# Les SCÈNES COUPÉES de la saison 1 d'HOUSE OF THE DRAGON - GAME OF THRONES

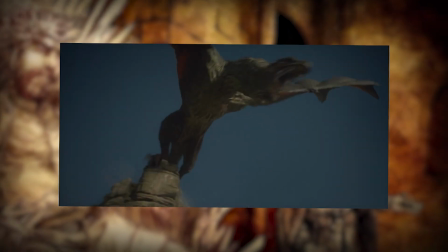(8:14)
La scène finale retenue ne nous montre pas le point de départ des autres dragons, mais seulement Vhagar depuis la crête.
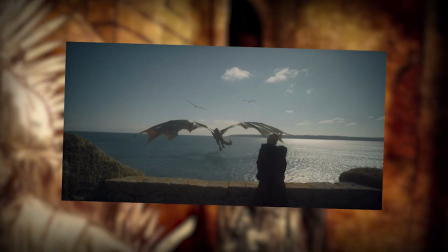(8:21)
C'est un peu dommage car on aurait pu voir plus en détail les deux dragons Feu du Soleil et Songe-Feu.
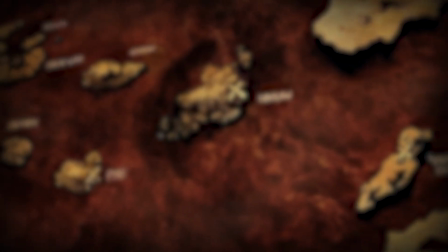(8:26)
L'épisode 8 n'a subi que quelques petits changements, notamment la scène où la couronne tombe à terre qui était
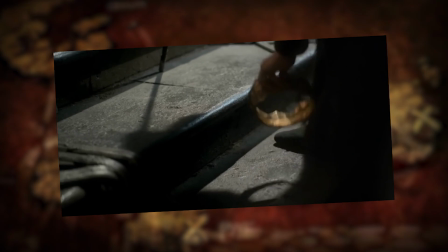(8:32)
improvisée et qui a été préférée dans le montage final à un discours de Daemon pendant l'ultime banquet du roi Viserys.
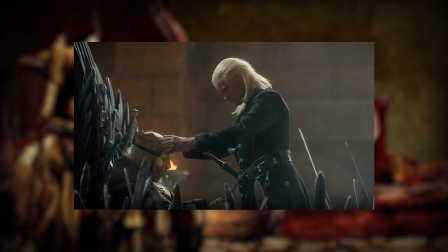(8:39)
Un discours dont on ignore tout simplement la teneur.
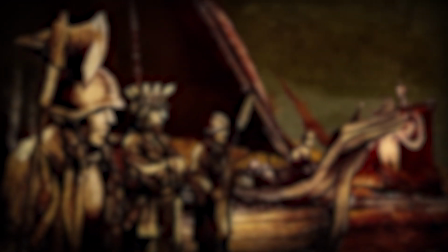(8:42)
La séquence d'introduction de cet épisode est également différente puisqu'on devait initialement y voir la blessure de Corlys Velaryon.
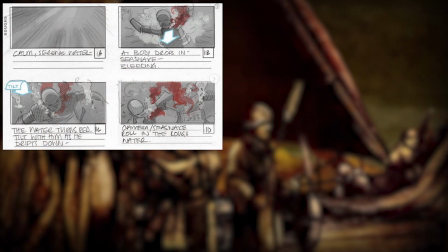(8:50)
Cela nous a été dévoilé à travers ce storyboard qui montre Corlys tombant dans l'eau avec une blessure.
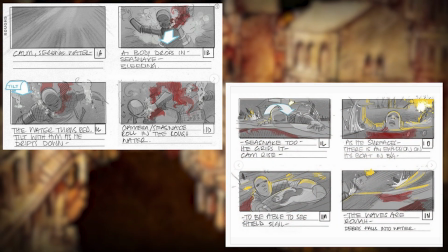(8:56)
Le serpent de mer refait difficilement surface avant de constater que son armada était à feu et à sang.
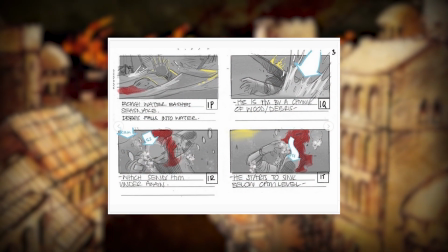(9:01)
Un débris d'un des bateaux lui tombe sur la tête, l'assommant et le replongeant dans les océans avant qu'il ne soit ramené à la surface par un soldat.
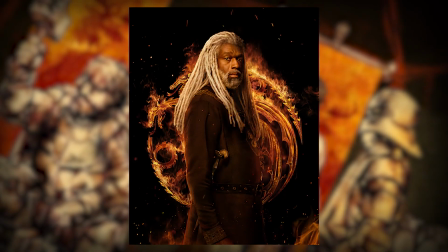(9:09)
La scène aurait été bienvenue selon moi, ne serait-ce pour illustrer la blessure de Corlys Velaryon et les résurgences du conflit dans les degrés des pierres.
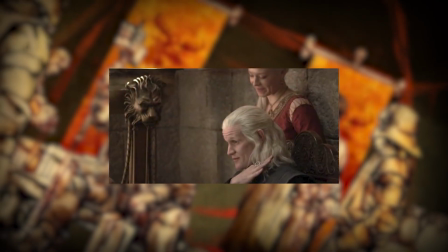(9:18)
Des scènes visiblement introduites dans le 8ème épisode devaient aussi montrer le couple Rhaenyra et Daemon plus en détail.
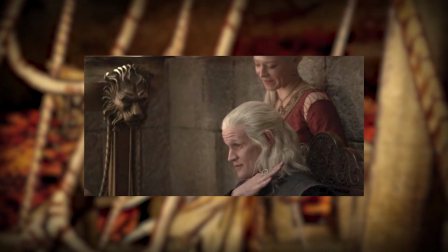(9:25)
Je peux citer en vrac une scène où l'on peut voir le couple avec des vêtements différents de ce qu'on a vu dans la série,
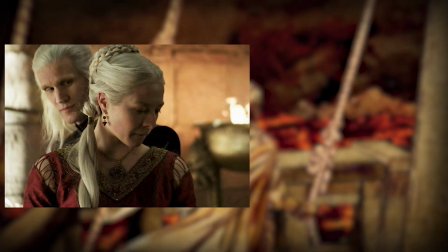(9:31)
ou encore un autre où ils se rapprochent dans un élan de tendresse,
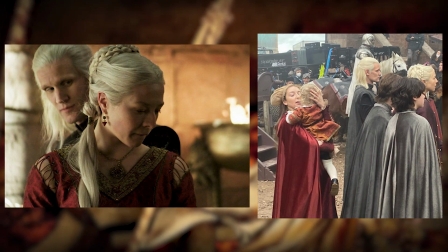(9:34)
ou bien l'arrivée devant le donjon rouge où un plan devait mettre en lumière les jeunes enfants Viserys et Aegon dans les bras de leur nourrice.
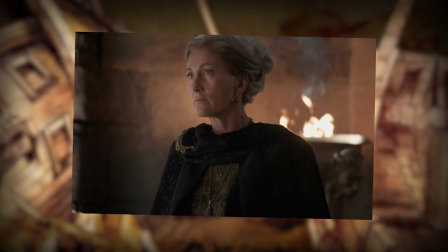(9:42)
Quant à Rhaenys, elle devait porter une robe noire comme lorsqu'elle portait le deuil de sa fille lors de ses funérailles.
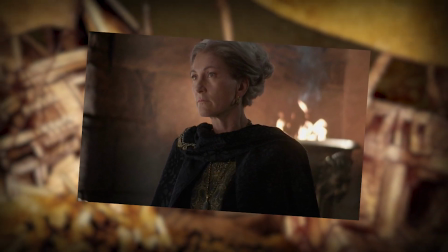(9:49)
Là aussi, cela aurait apporté un peu plus de variété pour éviter qu'il y ait trop de changements dans les vêtements portés par les personnages.
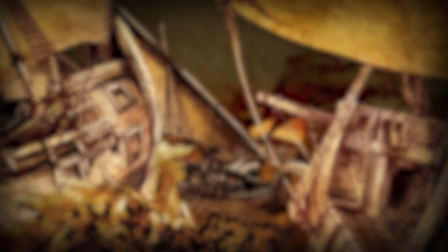(9:56)
Enfin, on arrive dans l'ultime épisode qui a lui aussi subi plusieurs changements.
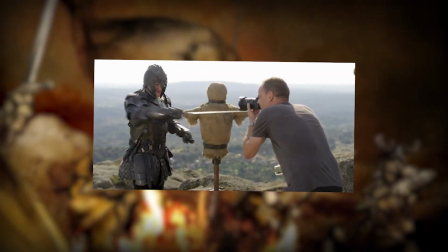(10:02)
On commence par ce plan de Daemon qui s'entraîne en armure en tapant dans un mannequin.
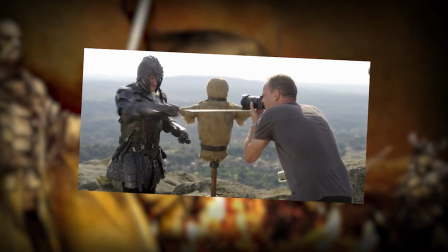(10:06)
Difficile de dire où cette séquence pouvait s'intégrer, ni ce qu'elle pouvait réellement apporter à l'histoire.
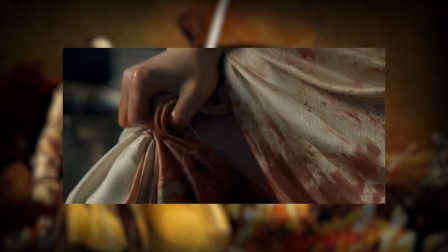(10:12)
Quant à la princesse Rhaenyra, son accouchement devait être encore plus violent, symbolisant limite une transformation en dragon.
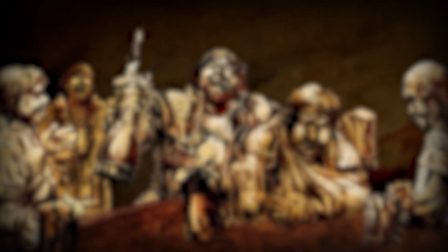(10:19)
Il en résulte quelques brefs plans conservés lors du montage final, bien que initialement,
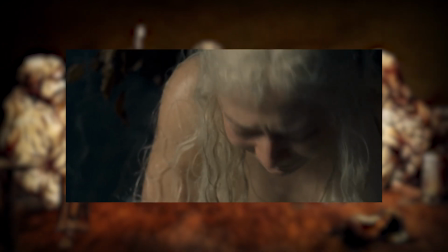(10:25)
il était prévu que le bébé mort-né soit représenté davantage comme une hybridation entre l'homme et le dragon.
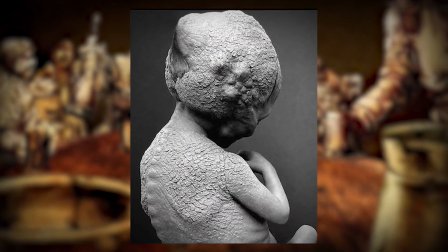(10:31)
Le premier design de l'enfant a été dévoilé, et sur son dos, on peut voir des écailles ainsi qu'une sorte de corne sur son crâne,
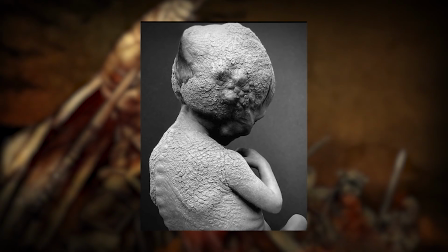(10:39)
de quoi accentuer l'horreur de la scène et ainsi cette ressemblance avec le dragon.
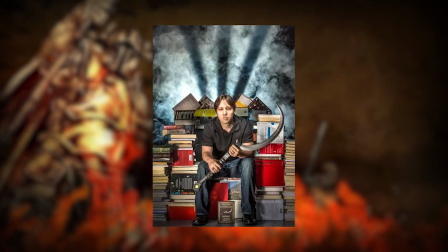(10:44)
Le linguiste David J. Peterson, qui est à l'origine de la création des langues Dothraki et Valyrienne pour les deux séries,
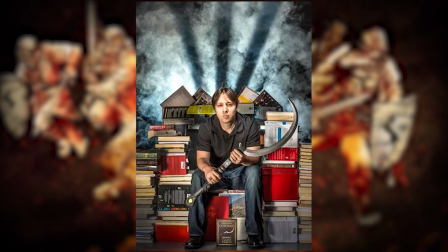(10:50)
a par ailleurs indiqué qu'il avait été mandaté très tardivement pour écrire une longue tirade.
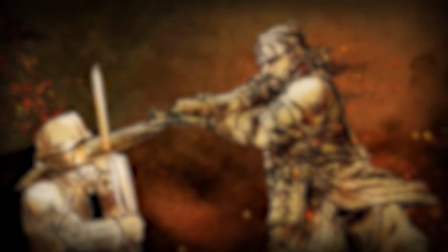(10:56)
Cette séquence devait être lue en haut valyrien par Rhaenyra, et en voici les paroles.
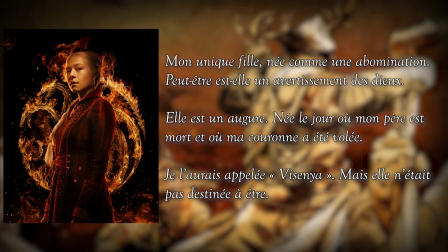(11:01)
Mon unique fille naît comme une abomination. Peut-être est-elle un avertissement des dieux.
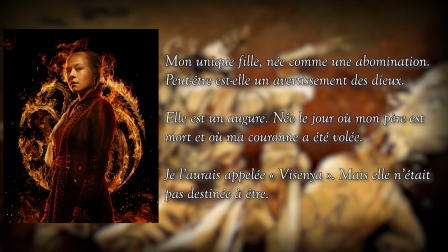(11:06)
Elle est une augure.
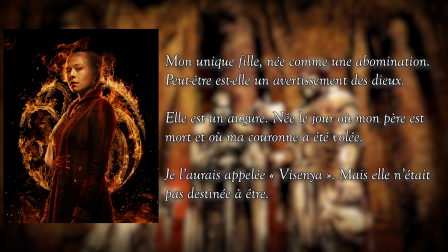(11:08)
Née le jour où mon père est mort et où ma couronne a été volée, je l'aurais appelée Visenya, mais elle n'était pas destinée à être.
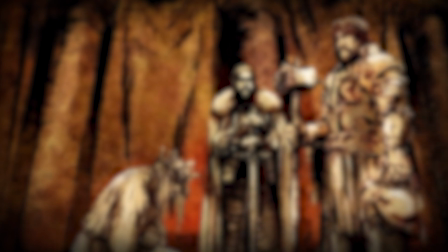(11:15)
Une séquence qui aurait permis de mettre un nom sur l'enfant en accentuant les conséquences de sa perte.
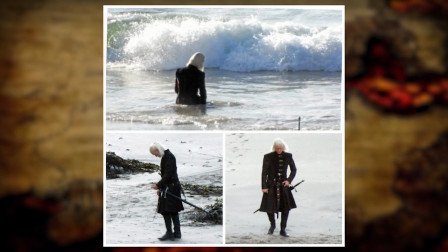(11:21)
Pareil pour ses nombreuses images de Daemon sur la plage, sans doute après avoir appris la mort de sa fille.
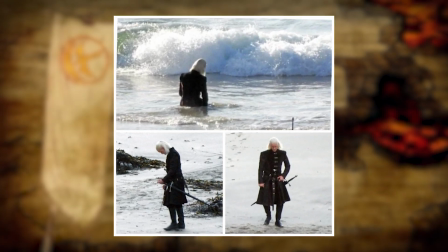(11:27)
Encore une fois, le prince Targaryen écope d'une séquence coupée qui, là aussi,
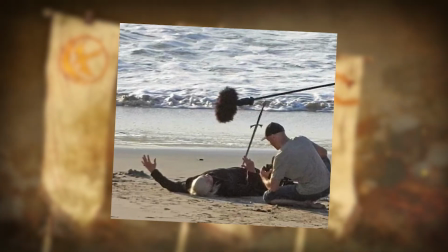(11:31)
aurait pu ajouter un peu plus d'humanité à ce personnage qui donne l'impression d'être un véritable sans-cœur.
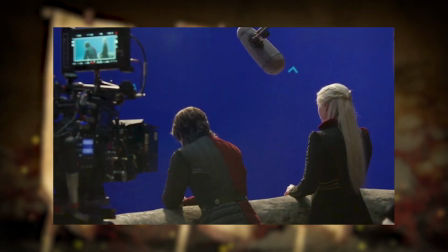(11:37)
Nous avons aussi une trace d'une séquence d'échange entre Rhaenyra et son fils Jaqerys Velaryon,
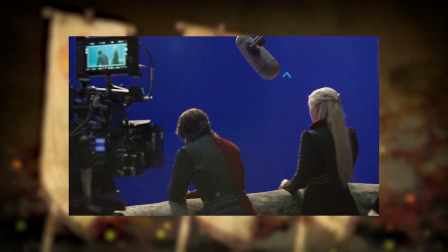(11:42)
à voir si cet échange n'a pas été remplacé in fine lors de la discussion entre la reine et ses deux enfants.
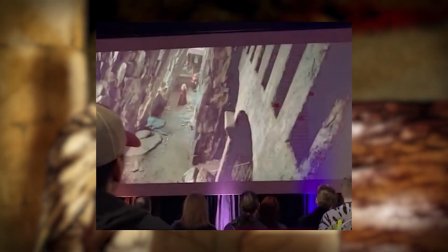(11:49)
Il existe aussi une scène coupée qui a été intégralement dévoilée lors de la convention Game of Thrones qui s'est tenue à Los Angeles en décembre 2022.
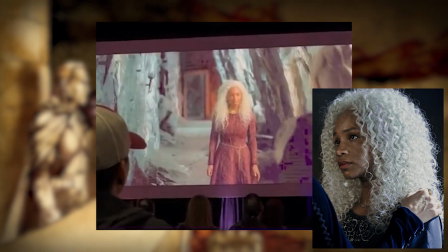(11:58)
Cette scène nous montre un échange entre Bella et sa grand-mère Rhaenys. J'aime beaucoup le fait que Rhaenys dise qu'elle a assez vu de malheur et que cela lui a tant coûté,
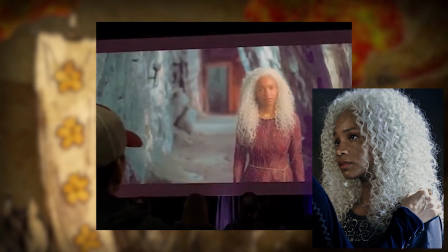(12:06)
tout comme le fait que j'apprécie le tempérament guerrier de Bella qui ressemble à sa mère et qui a envie de rejoindre le camp de Rhaenyra.
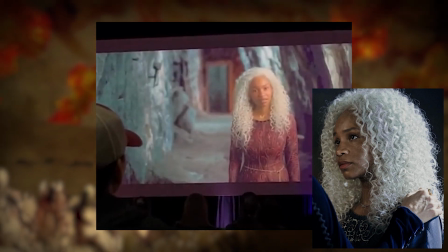(12:13)
La scène illustrait bien pourquoi Rhaenys était si réticente à l'idée de rejoindre le camp des Noirs dans un premier temps et tout au long de cet épisode 10.